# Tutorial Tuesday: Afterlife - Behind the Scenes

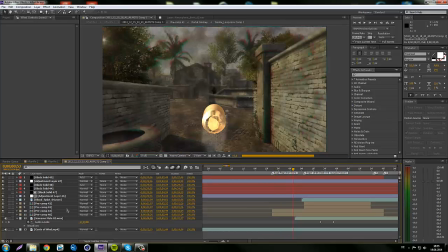[20:20]
We have, first of all, like the bullet is pretty easy. That's just where is it?
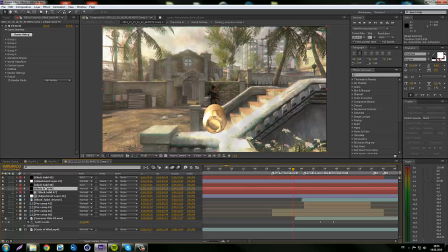[20:28]
Where is it? Yeah, an element layer.
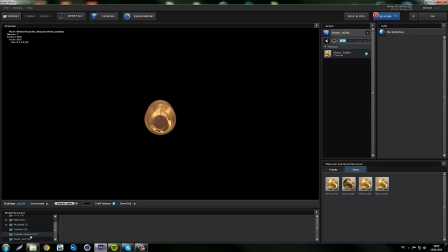[20:32]
I have like a pack just full of bullets, like projectile weapons, just filled with bullets and guns and all that.
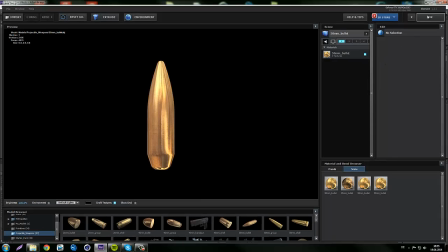[20:39]
So that's just a 3D model packed right in front of the camera,
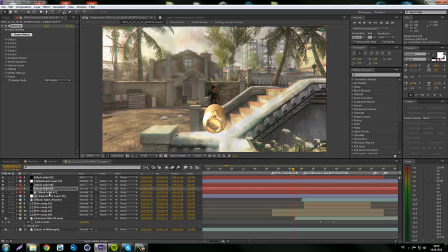[20:45]
and then I took that same and then I kind of just masked out a shape here and put some distortion on it so that it doesn't
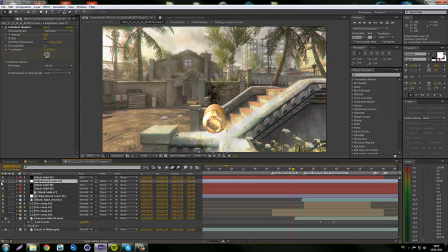[20:59]
look as plain. Oh no, that's the wrong one. Sorry, this one. Yeah, I think I just masked out like a tail, kind of where, like, you know, when a bullet's flying pretty fast, it's like kind of distorting the back here.
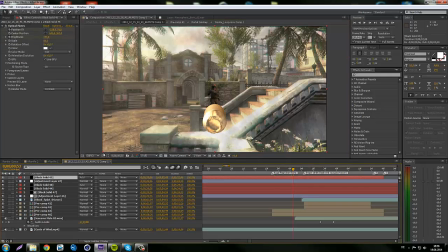[21:18]
And yeah, then a flare on top here. What's that? The blood splat. Yeah, like the bullet hits the sniper. Just added the blood splat.
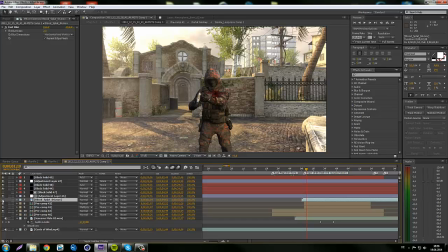[21:33]
Super easy. Oh no, it's actually like, that's a splatter on the camera.
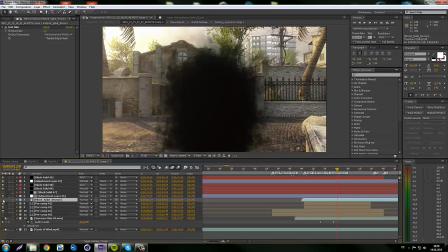[21:41]
So right here, it's a blood splat. Just a little detail I like.
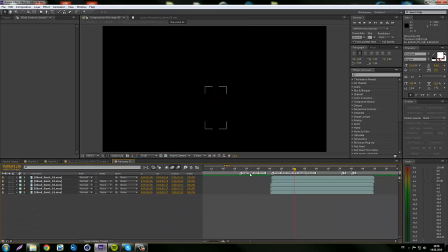[21:50]
And then it kind of got a little bit more complicated. Wait, what's that? Oh yeah, like I just had a little. This one not too complicated. It's just a blood burst, so it doesn't look as plain.
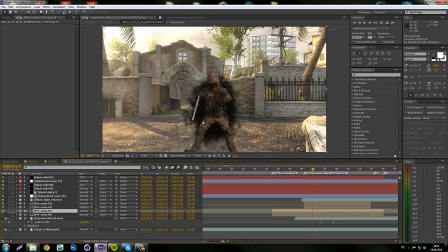[22:08]
So it does. So it's a little bit. It's a little bit of blood coming out when this bullet hits. Like, yeah. You get what I mean. And pre-com 43.
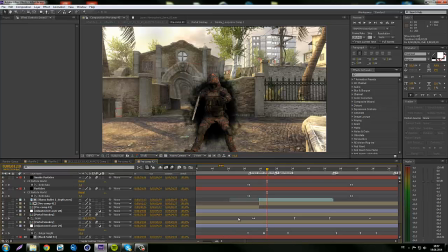[22:23]
That's where the real shit started. Like, I used a tutorial from Video Copilot.
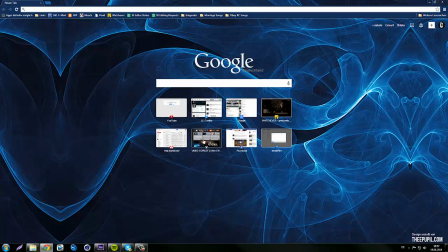[22:34]
I could just go there right now.
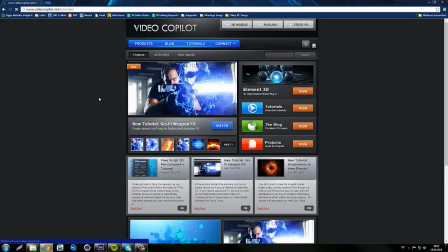[22:41]
Tutorials. And that's like the only tutorials I ever watch.
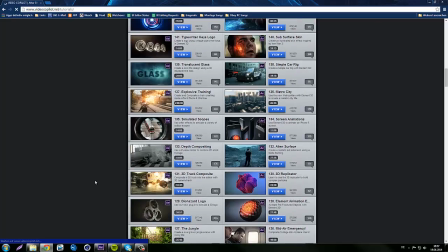[22:46]
I don't go on YouTube and search for tutorials. Because I don't find them helpful if they just explain some facts.
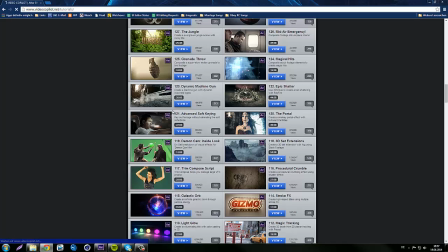[22:54]
And here you actually learn some techniques. That's what I'm trying to do. And right here you have the tutorial number 120, the portal, and there they exactly explain how to set up that portal.
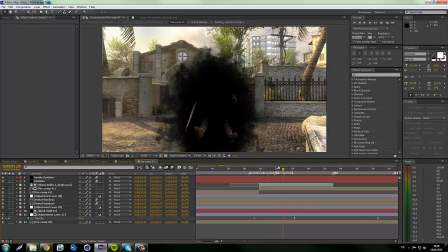[23:09]
And I just kind of just made a black portal, and then I have them fade in there by using
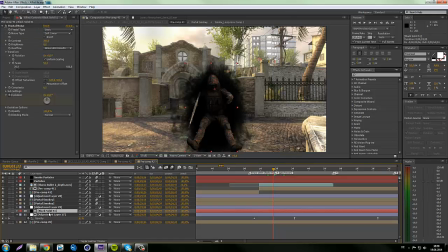[23:20]
hold on, where's my copy of that actually? Holy macaroni, I don't know.
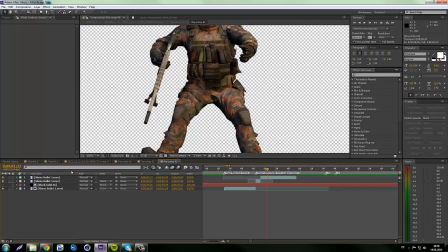[23:28]
Maybe here. Alright, there you go.
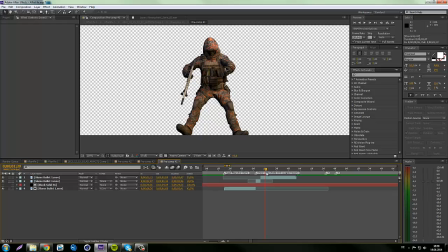[23:33]
Like I just had that really basic sniper model.
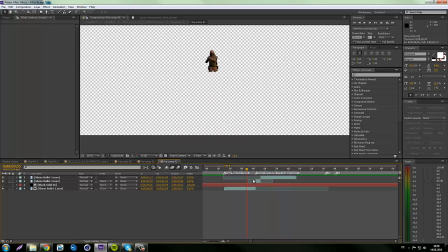[23:37]
Just kind of, the animation looks kind of cheesy if you look at it slowly. He's just kind of flying back because he's been hit by the bullet.
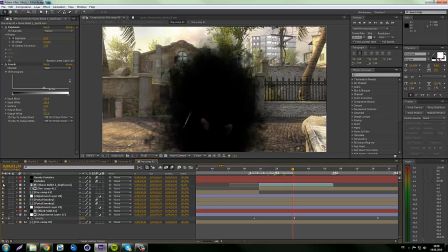[23:48]
And then I rendered a depth pass of that, which is basically a Z pass.
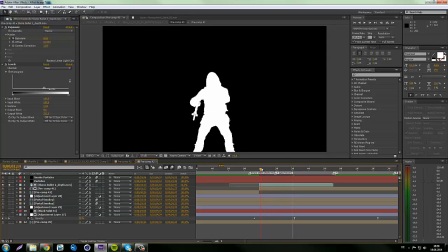[23:55]
It's just another word for that. So you see now he's closer to the camera, and then as he falls away from the camera, he's kind of fading into darkness.
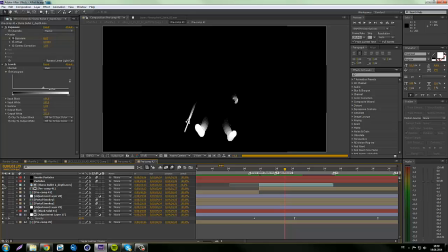[24:07]
And so I just set the regular one. I just set this copy here. If we just F4, we set that like it's looking pretty regular.